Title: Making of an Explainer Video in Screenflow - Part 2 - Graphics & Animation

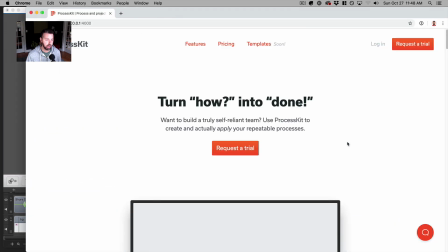(4:00)
Graphics that I'm talking about are on the home page in this like conveyor belt thing where
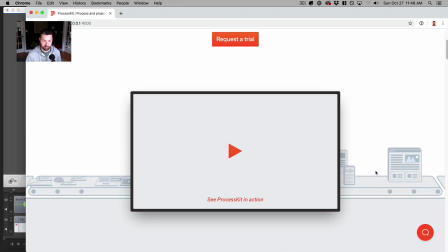(4:07)
over here on the right side, they turn into these like finished, tried to represent like projects. These are like, could be like a marketing report. It could be like a website, maybe a podcast or an email newsletter or graphics or videos, things that you would do in your business that require a process to do.
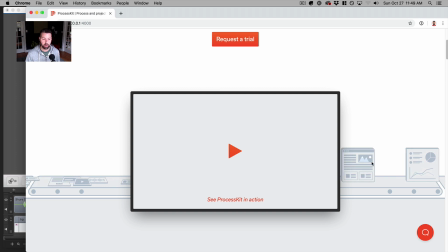(4:25)
So I'm going to take these graphics out of my website and pop them into the video.
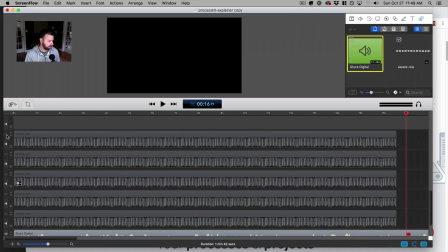(4:30)
As this idea came together, I ended up with something like this. I'm going to reveal these timeline now.
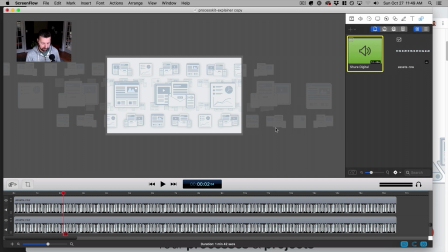(4:35)
Take a look here. This looks kind of chaotic, but it's going to make sense in a little while.
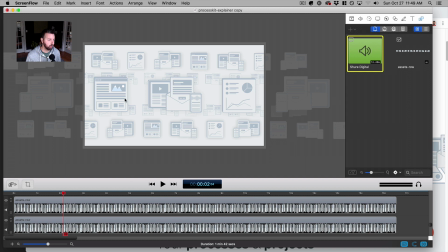(4:40)
So I took some of those graphics from the website and I laid them out on the canvas like this, so that the screen ends up with a lot of these projects. Some in different sizes than others. They consist of different things, and some are like more in the front and some are more in the back.
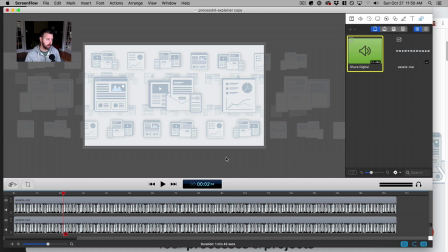(4:59)
And the idea as this 15 seconds or so goes on is I want these things to pop into the screen one by one. And then once they're all there, I want them to start to slide across the screen in different directions, right? Because I talk about in the beginning of that,
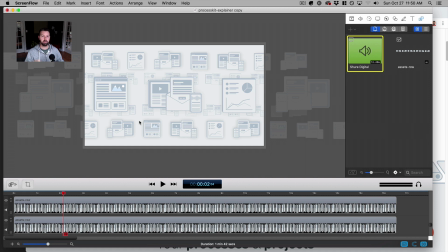(5:17)
I talked about you have a lot of things going on, marketing, deliverables, onboarding, things like that. And then as I get to the end of it, I start to talk about how they're following different tracks.
How can you grow your company when you have a lot of moving parts?
So ultimately at the end of this, and sometimes going off on their own tracks.
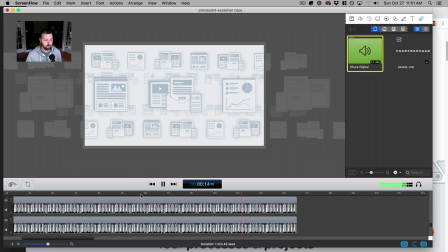(5:37) So how do companies grow and scale when there are so many moving parts?
So near the last 10 seconds of that section, I'm going to want these rows of projects to be sliding across the screen.
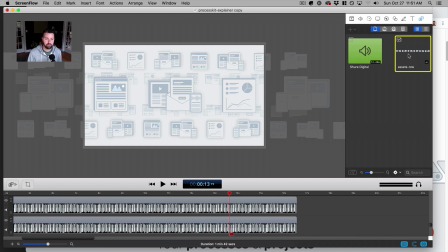(5:49)
And so for that, I created a single graphic, which is like a row of these things. And for that, I basically used a combination of both Sketch and Photoshop.
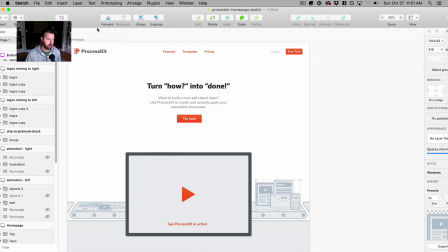(6:02)
So in Sketch is where I made the initial mock-up for the website.
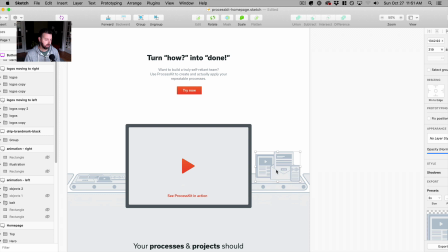(6:06)
And so I just took the graphic out of that. I had it here. It's in this folder here. I grabbed that folder. I exported it as a PNG. I did the same thing for the marketing report and then the same thing for the website. So I took those 3 graphics, dropped them onto my desktop as PNGs,
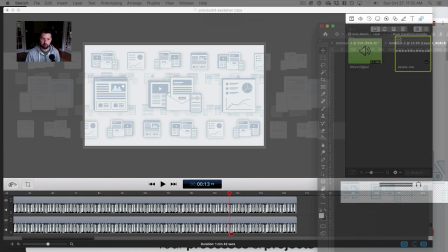(6:26)
and then I brought them into Photoshop because for whatever reason, I'm old school.
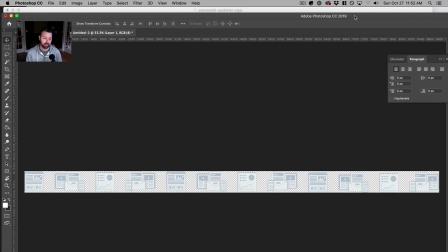(6:32)
It's just easier for me to create graphics like this in Photoshop. So I took those graphics, I put them into a canvas in Photoshop, and then I laid them out in this long row like that. And I sort of scattered them up so that, I don't have the same one back to back, made sure that they have an equal space in between.
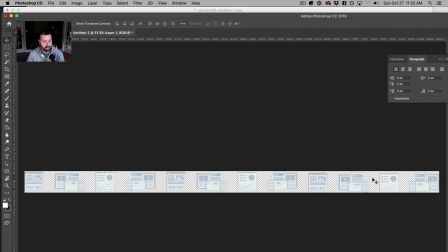(6:49)
And then I exported this as one long PNG file.
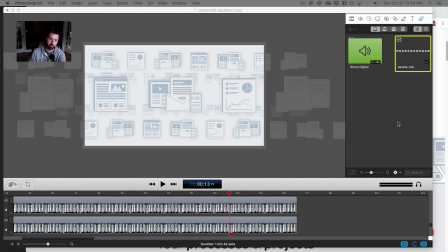(6:54)
And then that file I imported into Screenflow. And so that file is here.
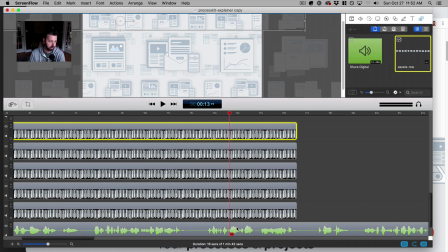(7:00)
And then I just have multiple instances. If I look at the timeline, I'll zoom out on the video so you can see the timeline and the video.
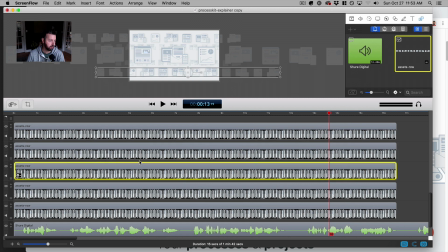(7:09)
There's this one, this one, this one. Those are the 3 that are like sort of in the front, and the middle one is a little bit bigger than the other 2. And then behind that, I have 2 more, one back here and one back here. And for those 2 in the back,
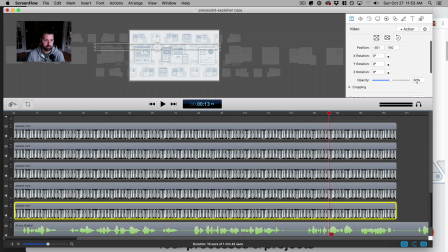(7:25)
I reduced the opacity to 50% so that they're sort of like fading in the background. And the ones in the front have full opacity, and I applied a very subtle drop shadow.
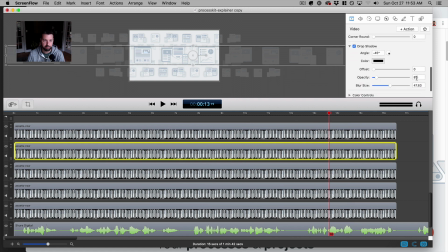(7:40)
So I checked the box for drop shadow, gave it just 8% opacity, and I made the blur size pretty big.
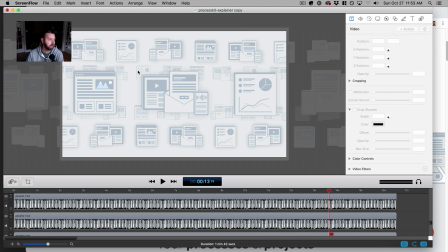(7:46)
So I'm going to zoom in on this so that you can see that the ones in the front have this sort of an effect of being on top of the ones in the back. So if I were to get rid of that, it's very subtle, but it just adds a little bit of depth to it, right?
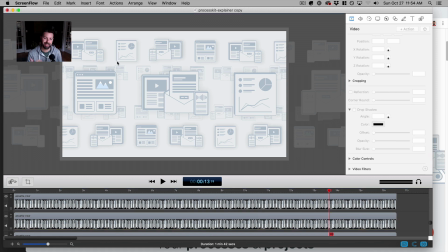(8:02)
Okay, so now I sort of have like the destination of what I want the screen to get to.